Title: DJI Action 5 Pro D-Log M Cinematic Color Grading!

Alright, let me show you how I color graded the Action 5 Pro clips you just saw inside DaVinci Resolve.
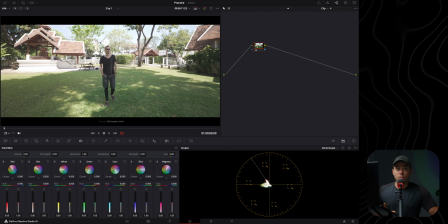(0:32)
To make it a bit easier and more interesting as well,
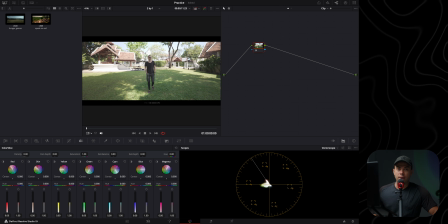(0:35)
I downloaded some reference frames from movies online because I feel like it's going to be a bit more fun in a way. For this shot, I got this frame from the movie Speak No Evil,
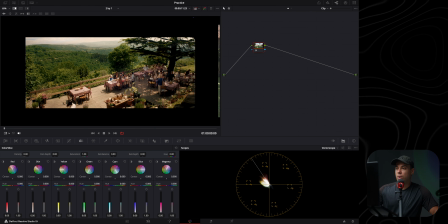(0:47)
and I think the color grade from this frame is going to match very well my frame in here because the lighting is more or less the
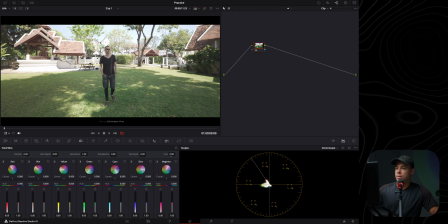(0:53)
same, and also the colors are very similar. We have a lot of green in here with some reds and oranges, and the same thing is happening in here, a lot of greens and also reds and oranges.
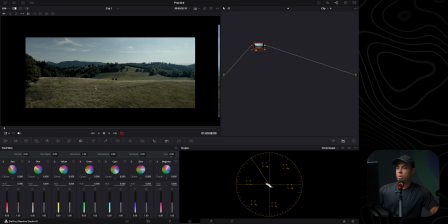(1:04)
And the reference frame I chose for the second shot is this one from the movie Hunger Games, which I highly recommend to watch.
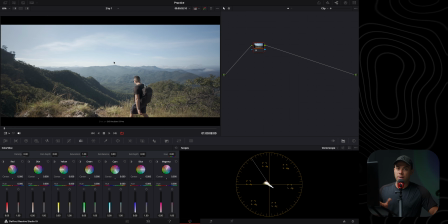(1:10)
I think the color grade from here is going to work very well with my shot because again the lighting is very similar and also the environment is more or less the same. We have mountains and a lot of, you know, green and yellow trees basically.
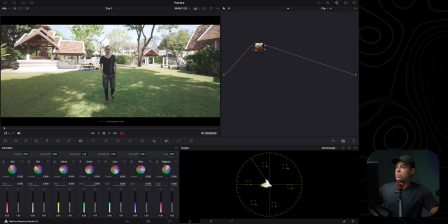(1:24)
So let's go to the first clip and start color grading. First thing I'm going to do is go to my node trees in here and apply my Rec. 709 node tree. I have a link down below for this node tree if you are interested, or you can just pause the video and take a screenshot of the nodes that I have in here and replicate basically the same structure in your workflow.
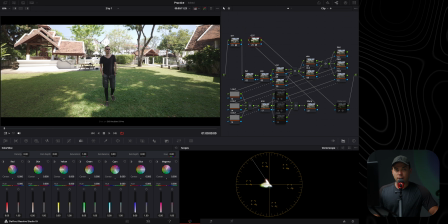(1:45)
So first thing I have in here is an input device transform, then an output device transform. I'm going from Rec. 709 to DaVinci Wide Gamut Intermediate, and from DaVinci Wide Gamut Intermediate back to Rec. 709 Type A because I'm using a Mac display. And the reason I chose Rec. 709 is because D-Log-M is a Rec. 709 profile with less contrast and less saturation. It's not a true log profile like D-Log.
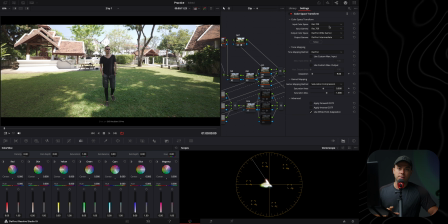(2:08)
And the reason why I'm using DaVinci Wide Gamut Intermediate is because this is the widest color space available within DaVinci Resolve, which is going to give you the best results when it comes to adjusting the colors, saturation, contrast, and exposure. All right, so the first thing I'm going to do in here is increase the saturation with this saturation node in here.
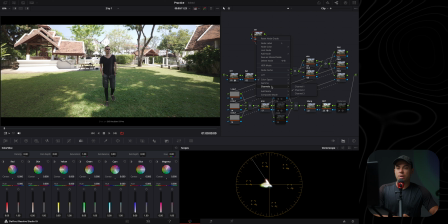(2:26)
I've set the color space of this node to HSV and the channels are disabled channels 1 and 3 to get the most natural looking saturation. The way I use it is by going to the color wheels and just, you know, increasing the gamma to add more saturation and also increasing the gain if I want even more saturation.
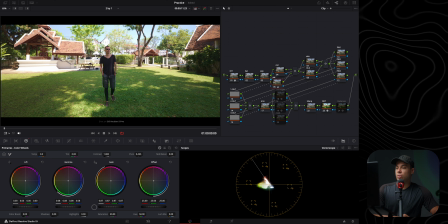(2:44)
But in this case, I'm going to desaturate with the gain and increase the saturation with the gamma, which is going to increase the saturation to the least saturated parts of the frame, which is basically what I want. So I'm gonna put it about here, and something like this looks good to me. Before and after, before and after.
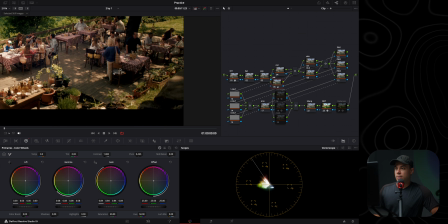(3:02)
All right, next, I feel like I'm going to increase the contrast a bit because this shot in here is quite contrasty compared to my shot.
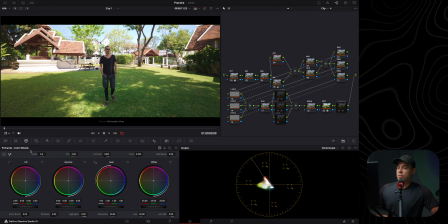(3:09)
So I'm gonna go to my contrast node in here, use the color wheels primaries in here, decrease the gamma, slightly increase the gain, and slightly decrease the lift to add more contrast to the black parts of the frame.
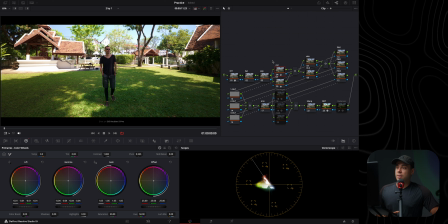(3:23)
Here is how it compares to the reference frame. All right, next thing I'm going to do is create some power windows and target specific areas in the frame.
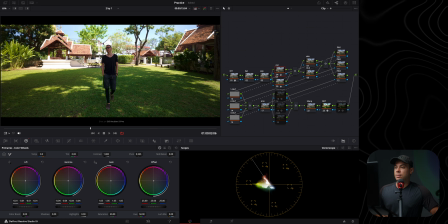(3:32)
First of all, I don't like how everything behind my subject in here is too bright compared to my subject, which is quite darker.
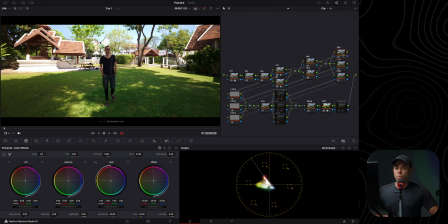(3:41)
So to fix that, I'm gonna select Power Window 1 node in here, go to my Power Window,
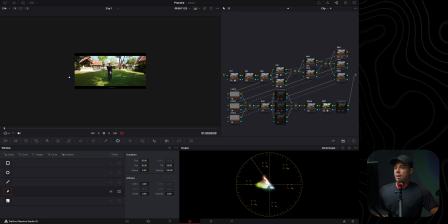(3:46)
select the pen tool in here to create a costume mask, and I'm going to create a mask in the top area of the frame.
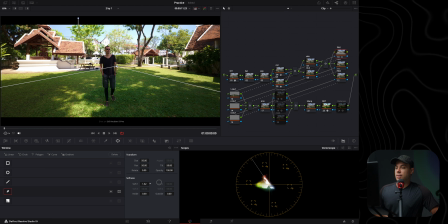(3:54)
I'm going to increase the softness in here. And now instead of going to the primaries and decreasing the gamma, for example, to lower the exposure in here, I'm not going to do that because it's going to affect also my subject.
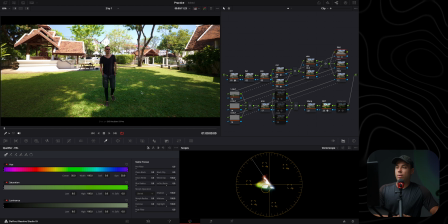(4:09)
What I'm going to do instead is select my qualifier and only qualify the brightest parts in this selection in here. So in the qualifier, I'm going to select luminance, click Shift H to see what I am qualifying,
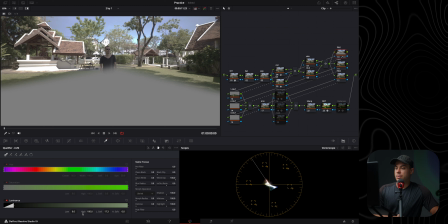(4:23)
increase the softness in the low part and go up until I'm
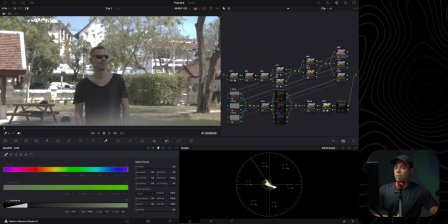(4:27)
only selecting the brightest parts in here without affecting the skin tones of the subject.